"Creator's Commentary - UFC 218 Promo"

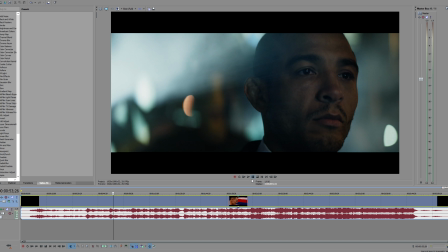246s
Again, a little bit of flashback scene here where he had the belt, but also a cool-looking scene, so it fits for both.
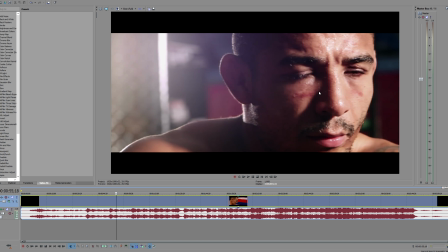255s
Him reflecting on what he had.
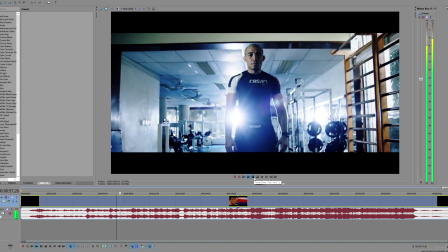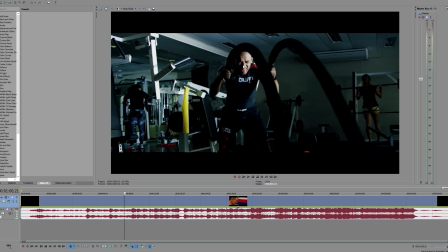264s All down to our bones.
See, he's grimacing here. He's, you know, he's working out. He's putting in put in a sweat. So I thought this would work.
This is our prayer.
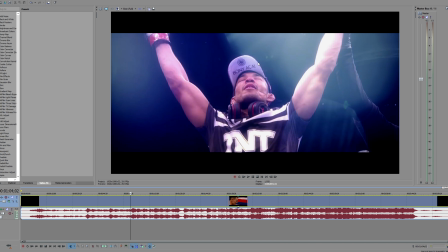275s This is our oath. This is our oath.
Fighting. You often hear fighters say, "Fighting is everything to me. It's in my blood." So I figured this might work. You know, it's a good shot representing what, you know, sort of the fruits of his labor.
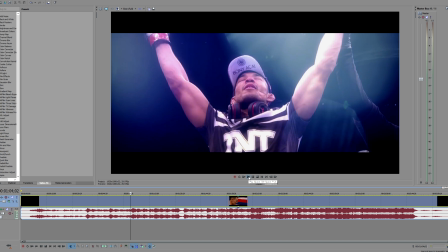288s
You know, he's won his belt. He put in the hard work. He won. Fighting is his oath.
We feel the spark in us.
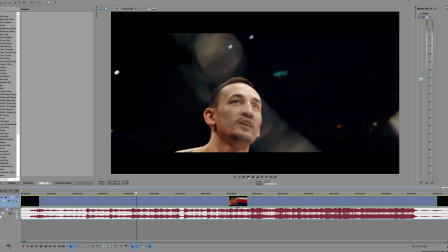296s Spark in us.
You've got him, you know, bouncing about, energetic.
We got the golden touch.
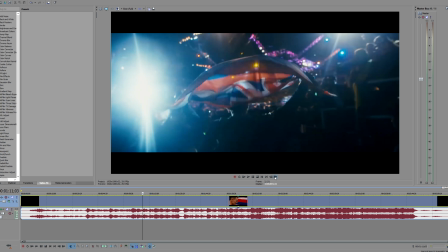304s
This one wasn't too short, but I did reference Golden Touch later when it repeated the lyric.
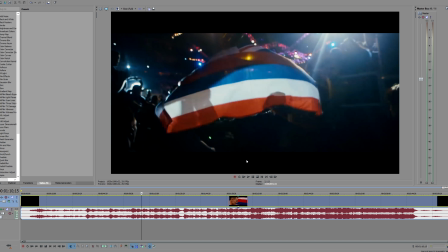309s
So I just, I picked, for this bit, I picked, you know, a shot that I thought would just look nice.
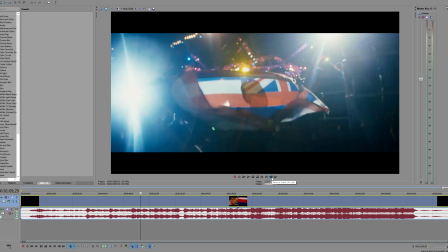315s
Because, you know, there isn't enough footage in the world to sync to every single lyric in the world.
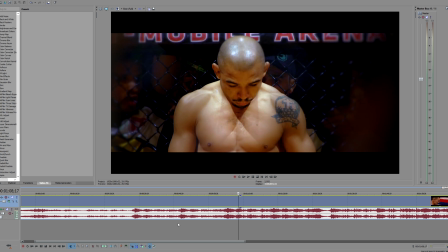320s
Or at least not for this one, there isn't, so. But here, if I go back a little bit, you'll see we've got Max smiling, as he usually is, he's jovial, and Aldo deadly serious, ready to fight.
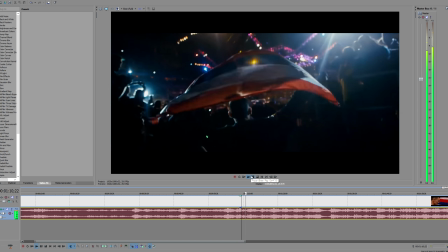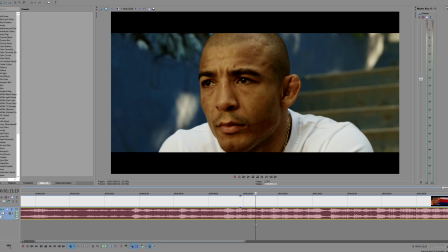340s
Again, raw blood, not too much to relate to, so I just picked some nice looking shots.
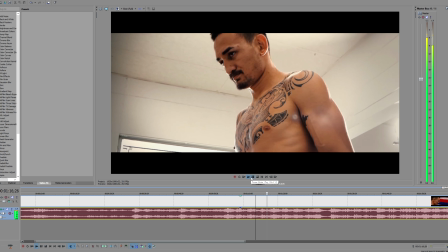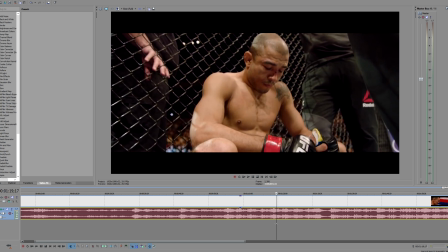351s
So you've got When Darkness Overcomes. For Aldo, that's when he got knocked out by McGregor. Yeah, 13 seconds, shock to the system, can't believe it. His whole world has basically come crashing down, in a sense.
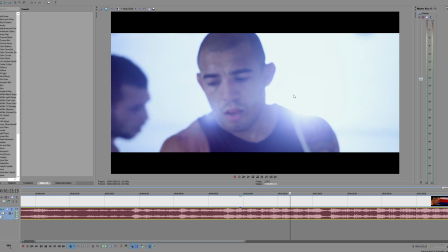368s Still lighting us.
See, I chose some video here with the light in the background.
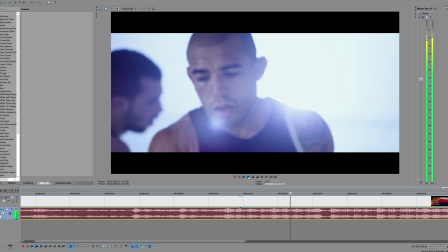375s
I thought that would be a nice sort of way to express it. Tie it to the lyrics. Oh, and I do want to go back to a cooler transition I made.
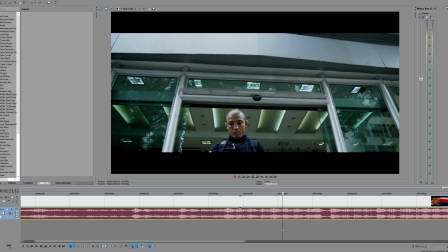384s
You see here, it's sort, you know, it's very similar, but it's a close up.
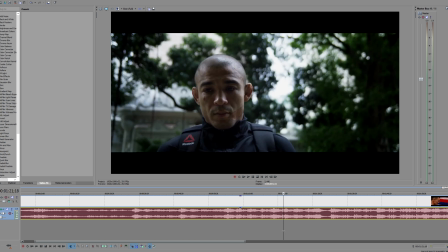389s
But because the angle and his expression is similar, it transitions well. I thought I'd just point that one out.
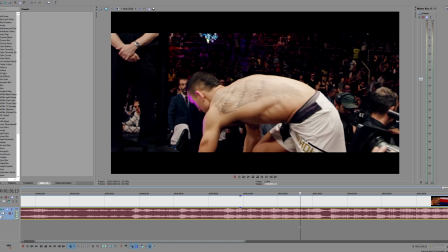399s
Rising up, he's going into the octagon. Looks like he's sort of rising up the stairs there. And also, these are both their tattoos.
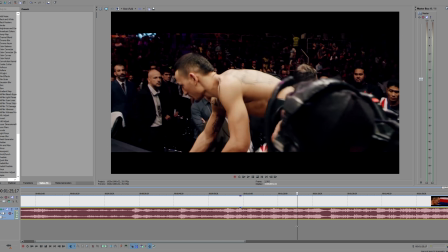407s
I thought would be a cool shot to just do.
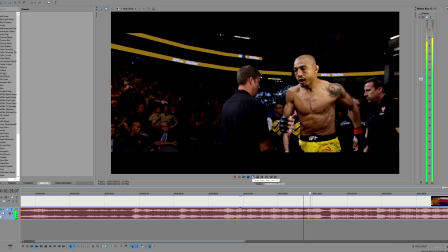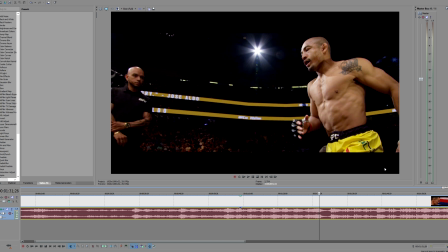415s Chosen for this.
Sort of the same thing with the Destiny Rising. You know, he's chosen. I guess. I thought it would look cool. Again, something where there's not too much way to tie it since you've just done it before. But, well, actually, the one before I didn't really tie either too much, but I think I did later, yeah.
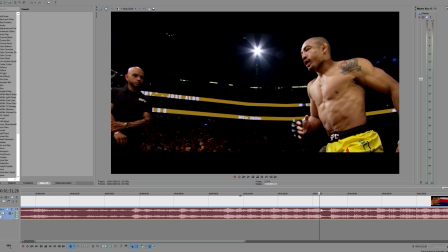434s
Again, one of those that, if you can't exactly tie it, like, you want to try and get a nice-looking shot to sort of, that sort of references it in some way.
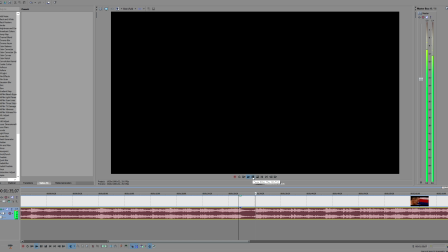447s We hold the
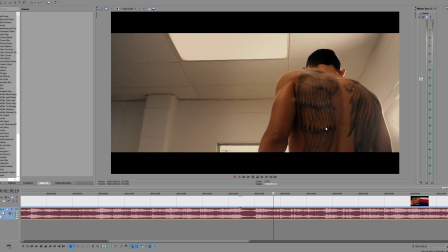452s pressure, all the weight we carry.
He's going forward, he's sort of showing his back, you know. There's a saying, well, not this isn't going to be verbatim, but, you know, weight on my back. I've got a lot of weight on my back, you know, so I'll try to follow that one a little bit for this bit here. Weight we carry.
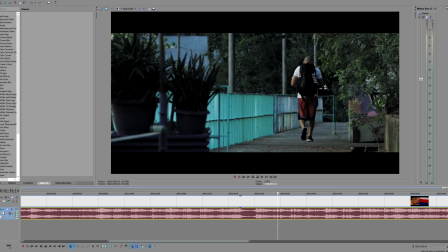473s
We've got Aldo here. Also continuing that little saying with the backpack.
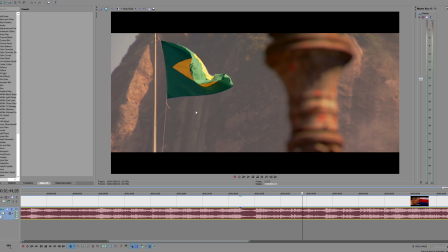483s
Strengths, Brazil. Aldo is, you know, he's very patriotic, so I thought I would put the flag in there as a strength of his, sort of. If you're going, yeah, like I said, tying it to the lyrics.
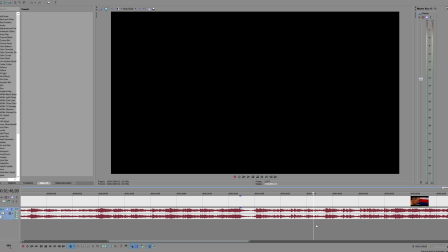498s
Won't let our strengths go thin, so he will not let his love for the country or his strength that he gets from being, I mean, you know what I mean, like, maybe it motivates him that he has a whole country behind him, so he wouldn't let that grow thin. That's what I was trying to play off there.
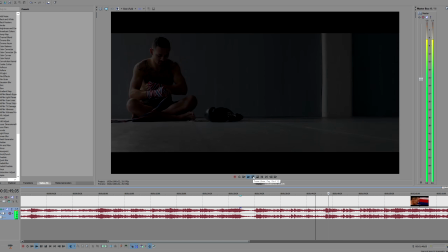514s We'll take this chance.
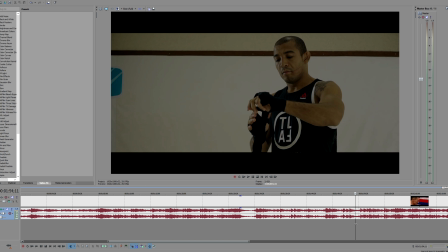521s
Now, this, I love this scene. I'm very proud of this. And that's because Aldo took this far on short notice.
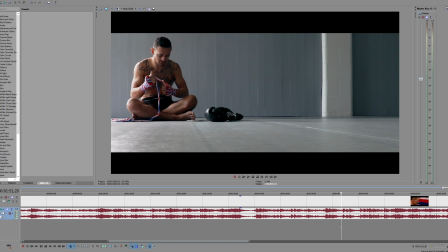526s
So you've got, we'll take these chances, which is Aldo, which is Holloway taking a fight on short notice, change of opponent.
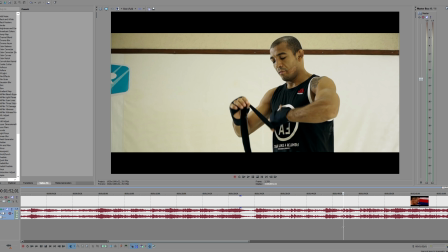534s
And then you've got, Aldo shows Aldo, and the song goes, through circumstances. So circumstances such as Edgar had to pull out, Aldo comes in. And it shows them both sort of wrapping their, or getting their hand wraps on, sort of preparing for the battle.
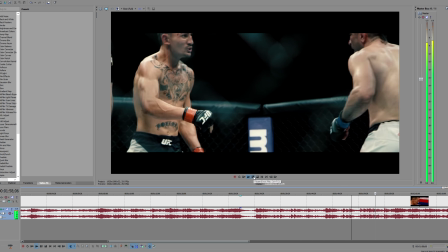556s And build our hopes again.
Build our hopes again.
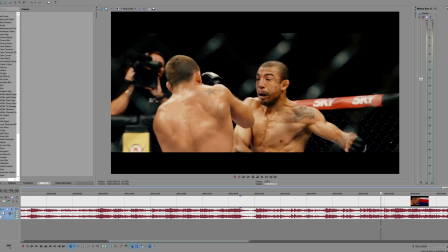563s
That's for Aldo there, as in like the pro, you know,
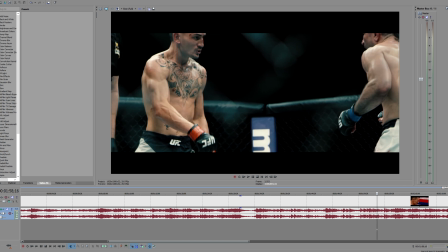566s
I say that's for Aldo. Do you know what I mean? Like it's part of his sort of, the whole idea of this is sort of like Aldo's revenge, but also Max is sort of the, it's hard, see.
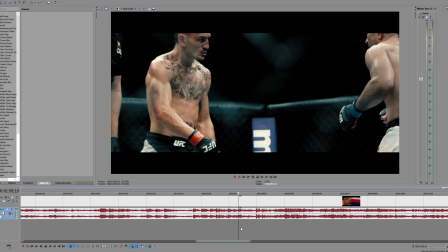580s
The general theme is Aldo's revenge, but I didn't leave out, you know, because in my first promo, my first ever promo, it was very centered around Aldo, and I thought that was too, and people pointed that out,
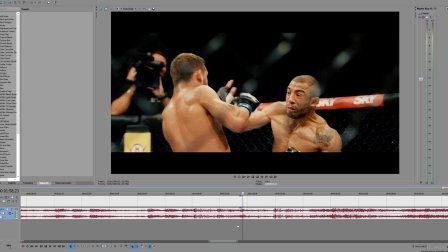591s
it was too centered around Aldo, so I tried to have a mix of Aldo and Holloway, sort of balance it out. So that line there, where it says "build our hope again," that's referring to Aldo wanting his belt back to sort of solidify his legacy again,
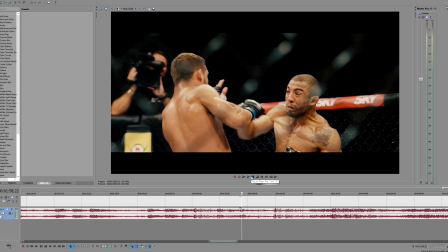606s
or sort of build upon it more and get his championship title back, which he had for such a long time.
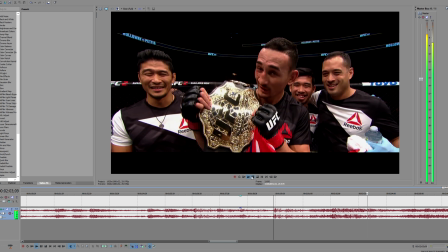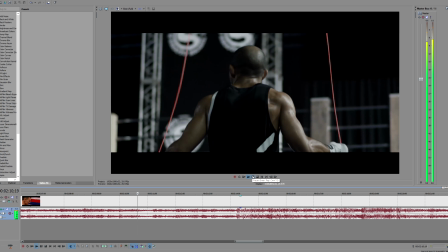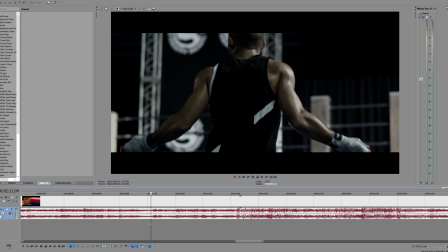629s
Again, the belt there, keys to set us free. And here we've just got some more regular training shots, you know.
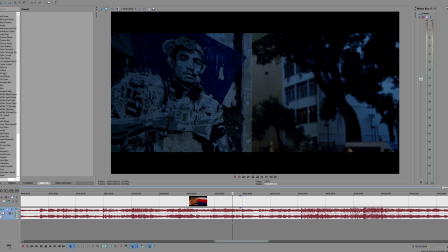637s
You've got to have these in a prep, you just have to. It adds to the hype. And it, you know, it's a proven formula that works, so to speak.
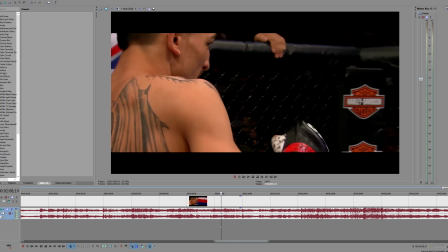645s
Wasn't too much playoff here, but I sort of went on some... I tried to fill the gap between the lyrics with a nice transition.
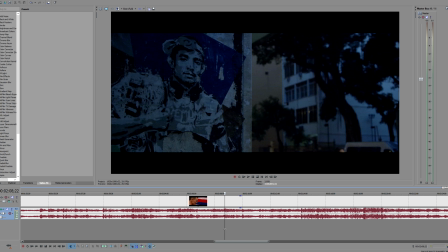653s
These scenes aren't just me picking random scenes to fill the gap, but, you know,
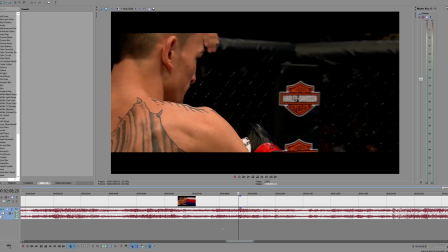659s
because there were no lyrics to play off of, I tried to make some nice transitions with some good-looking clips.
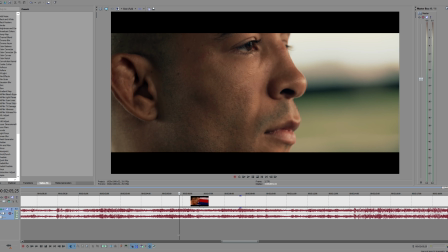667s
So you have Aldo here, and it transitions again to Holloway looking at each other.
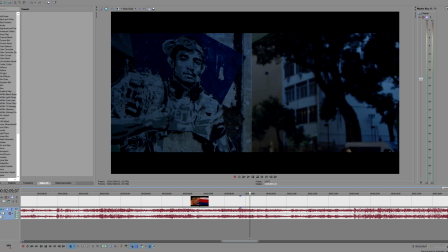673s
Let's continue.
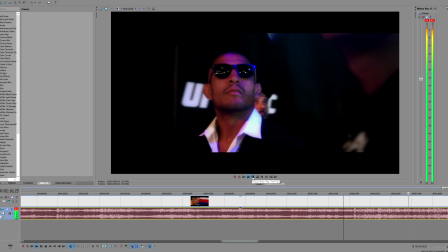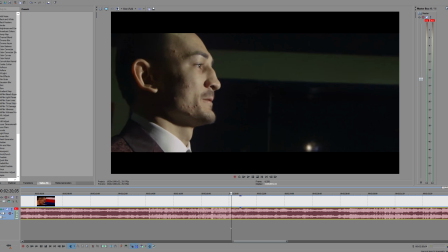682s
And then again, this also follows on the keys that set us free, if you want to think about it that way, because it's something to work for.
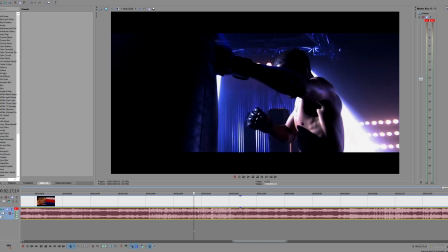690s
So now I showed shots of them training.
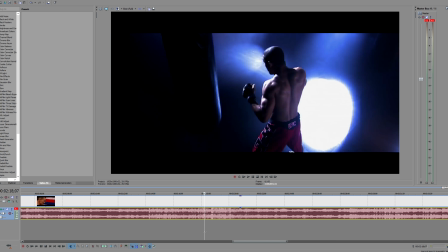694s
I wouldn't say at the time this was explicitly what I was thinking of,
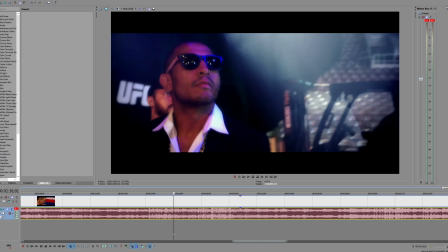699s
but now that I've had a second guess or second sort of look at it,
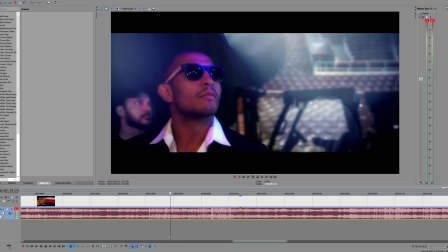703s
it makes sense that I sort of can interpret it like that.
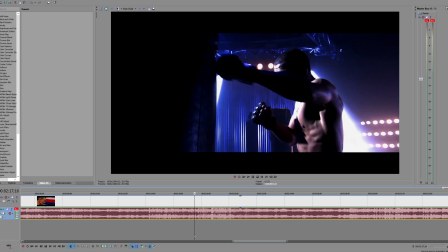709s
Like I said, everyone interprets it. Even the creator interprets it differently after a couple of things. Not you know, totally differently,
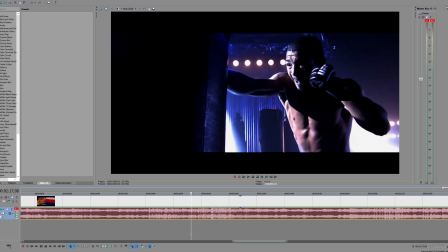714s
but there are things he or she can pick up on after a second viewing that they maybe didn't sort of intentionally do the first time, but the second time they're like,
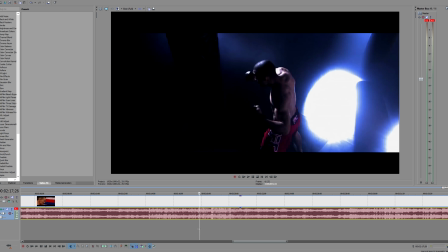723s
oh, that's something cool that I didn't sort of intend to do, but it still works anyway.
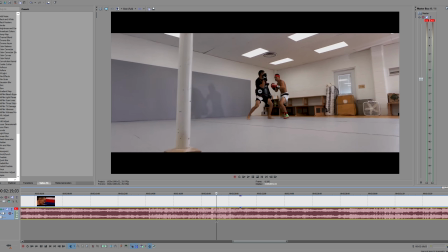727s
So keys to set us free, and then they're sort of, you know, they're training, they're hitting the mat, they're hitting the mitts and all that good stuff.
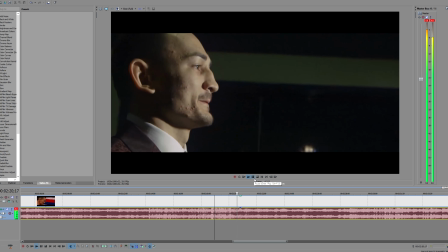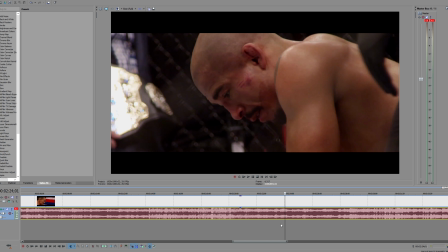742s Worn down to our bones.